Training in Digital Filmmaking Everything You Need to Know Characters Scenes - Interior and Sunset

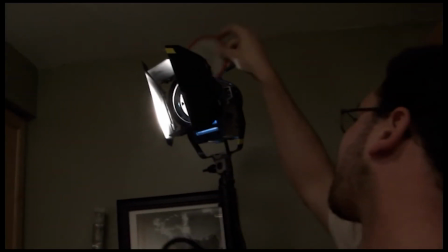49:38 Now we're going to take that out, and we're going to put in a double scrim, which is the red rim. The single scrim had the green rim.
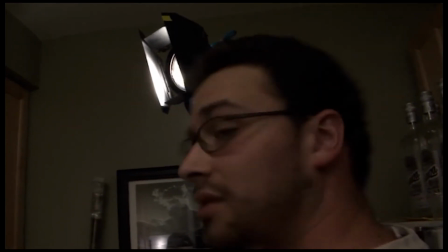49:43 This one has a red rim, which is this double scrim. That's a double scrim going in right there.
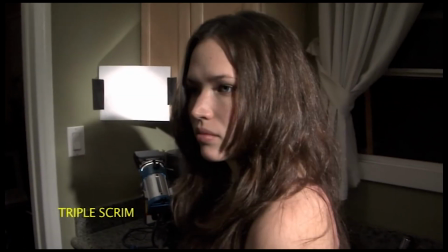49:48 Cuts down half the intensity. It's a one stop. Then we also have the triple scrim, The triple scrim has the blue rim, and that cuts down even more than that.
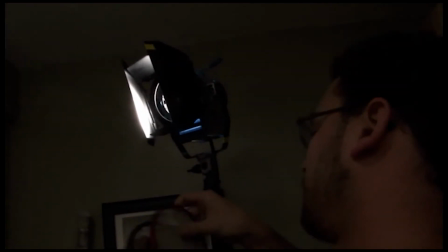49:57 That cuts down a stop and a half. And then you can start to double up on your scrim. You can put a triple in and a double if you want to get just that right intensity.
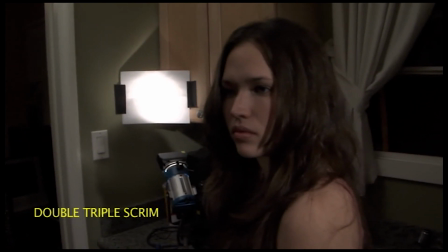50:05 This is double, triple scrim. So any combination of the scrim can be used, and they're specialized pieces of metal that can be in front of the light for long periods of time, whether in spot or flood. So in summary, the most important thing to remember is that using scrim does not affect the color temperature of the light.
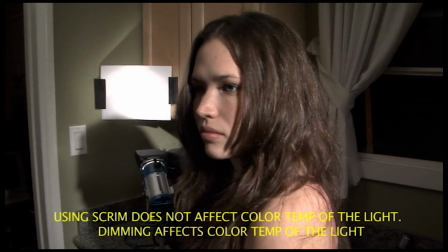50:22 However, dimming affects the color temperature of the light. So you can dim, and it's easier to dim things, you know, and actually just put them on a dimmer, but scrimming will not affect the color temperature or the quality.
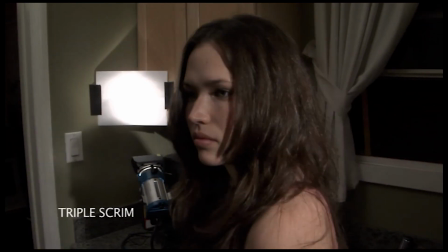50:32 That's a single scrim. Here's a double scrim. There's a triple scrim. You can just barely see the difference, but it's there.
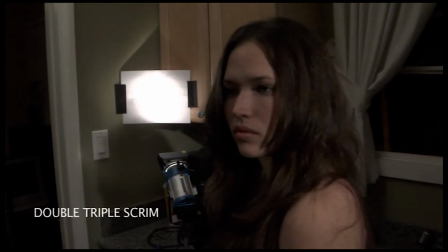50:38 And there's the double, triple scrim. So you can have a lot of different combinations, and even more than the ones I just listed.
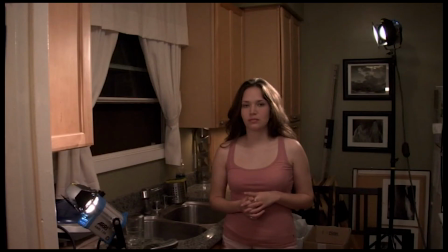50:45 So we finally have our 3-point lighting setup ready. We have our rim light or kicker, then we have our face light or fill light, and then from the top we have our key light.
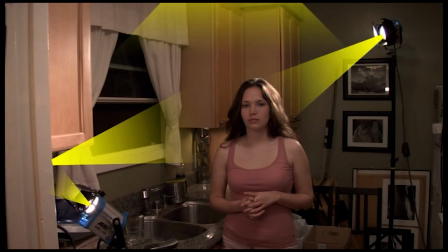50:55 Okay, so now that we had our lighting set up, we wanted to try to perfect a little bit more.
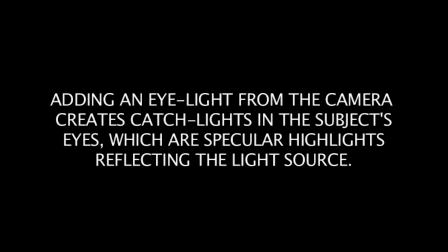50:59 We noticed that she didn't have any catch lights in her eyes, that we wanted to, when we get a close-up, to actually see the highlights in her eyes a little bit more. And also we noticed that because it's kind of a little bit of a dim set, we wanted to actually make her pupils not be dilated,
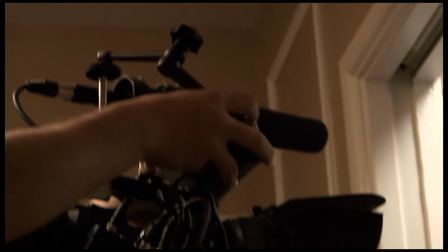51:13 and we actually wanted to have them be constricted so we can see the color in her eyes a little bit more. So we went to our trusty light panel, and we put it right above the camera, as you can see right there,
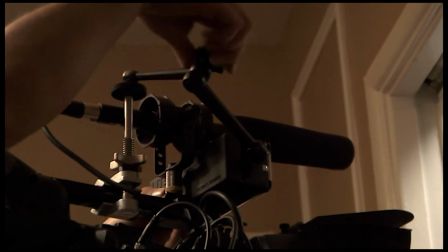51:22 using a Cardellini, which ended up being a little bit safer than actually attaching it directly to the camera.
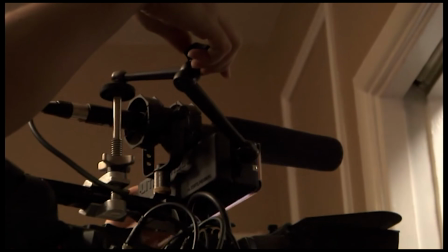51:28 And as you can see, we're turning it on right there. And watch what it's doing to her eyes now.
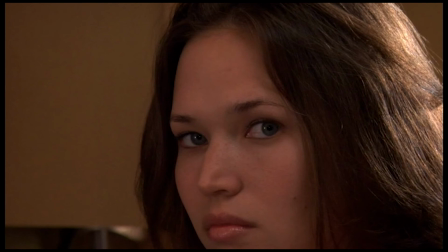51:34 You see that? You can actually see it live. The actual pupil size decreases live. That's where it became when we turned on the light panel, which allowed us to see the green in her eyes a little bit more.
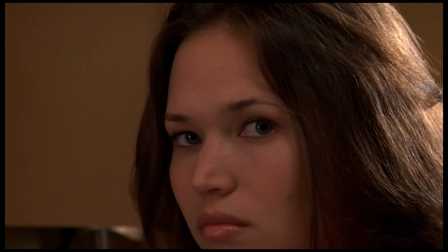51:48 And watch what happens when we go back to the way it was before. That's the way it was before, where the pupil size had actually increased, and it was kind of taking over the color in her eyes.
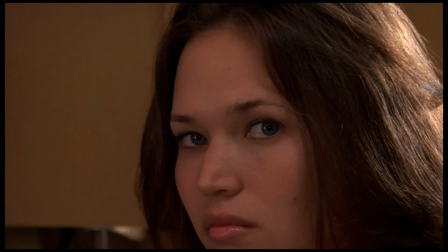51:59 All you could see was just the black inside her eye. So when you're dealing with a dim set right there, where you have a lot of very dim lighting, adding a very, very faint eye light from the camera is going to go ahead and constrict the actor's pupil a little bit,
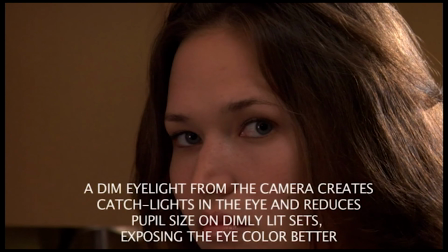52:13 without actually, of course, harming them in any way. I mean, that's what these lights were designed to do. They're just designed to go on top of the camera and create catch lights in the eye. But it'll just reduce the pupil size a little bit and allow you to see the color in their eyes a little bit more.
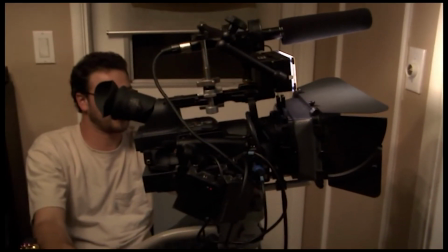52:28 And there it is again. So there's our DP right now with his receivers and his fully loaded camera, and it's actually pointing at us.
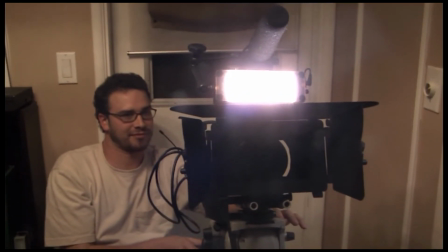52:36 Oh my goodness. So he's very proud of his camera setup right there. It's about as many things as you can pile up on that camera at the same time.
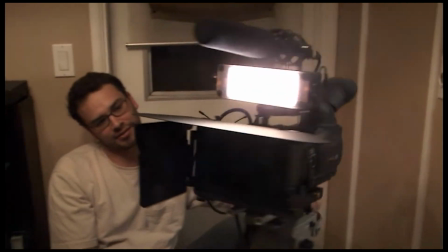52:43 It looks really nice though. I mean, I must admit, we had to do this shot just because it looked so nice.
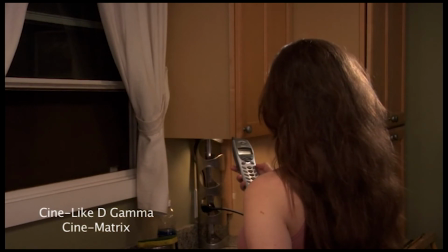52:49 Okay, so this is going to be our first take, and we did this at Cinelike D Cinematrix.
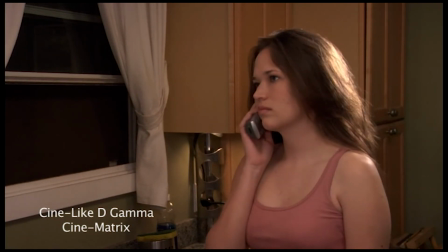52:54 Each subsequent take from now on is going to be at a whole different gamma setting, just so you can observe an entire take from a different gamma setting, not just a brief freeze frame.
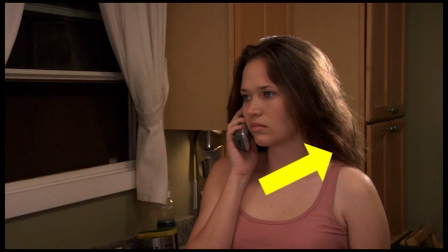53:02 Another thing I want to talk to you about is look at the hair and how it's off of her shoulder in this particular shot. And see how she's holding the phone right there? Now what we're going to do is we're going to go back to the rehearsal and show you what it looked like before we adjusted it.
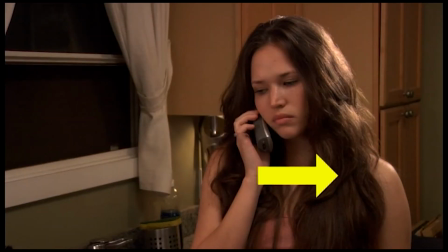53:13 See how her hair was down to her side, and you couldn't see the her shoulder and the rim light hitting her shoulder. And also the phone was too far to the right side of the frame, and it was kind of covering her up a little bit and taking over.
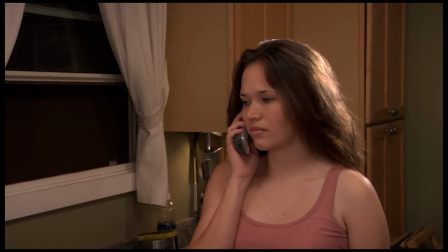53:25 But when she turned more towards the left side of the frame, the phone kind of was able to go back against her ear a little bit more.
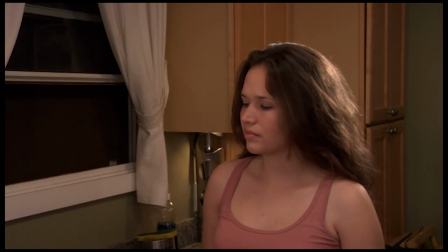53:32 And also we pulled her hair back, which allowed it to rim light her actually side of her body, the right side of her body, and separate it from the environment.
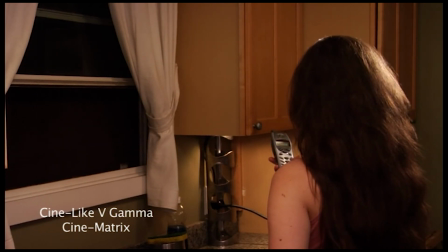53:41 So this is Cinelike V Gamma Cinematrix. You'll notice that there's a lot more contrast in the frame.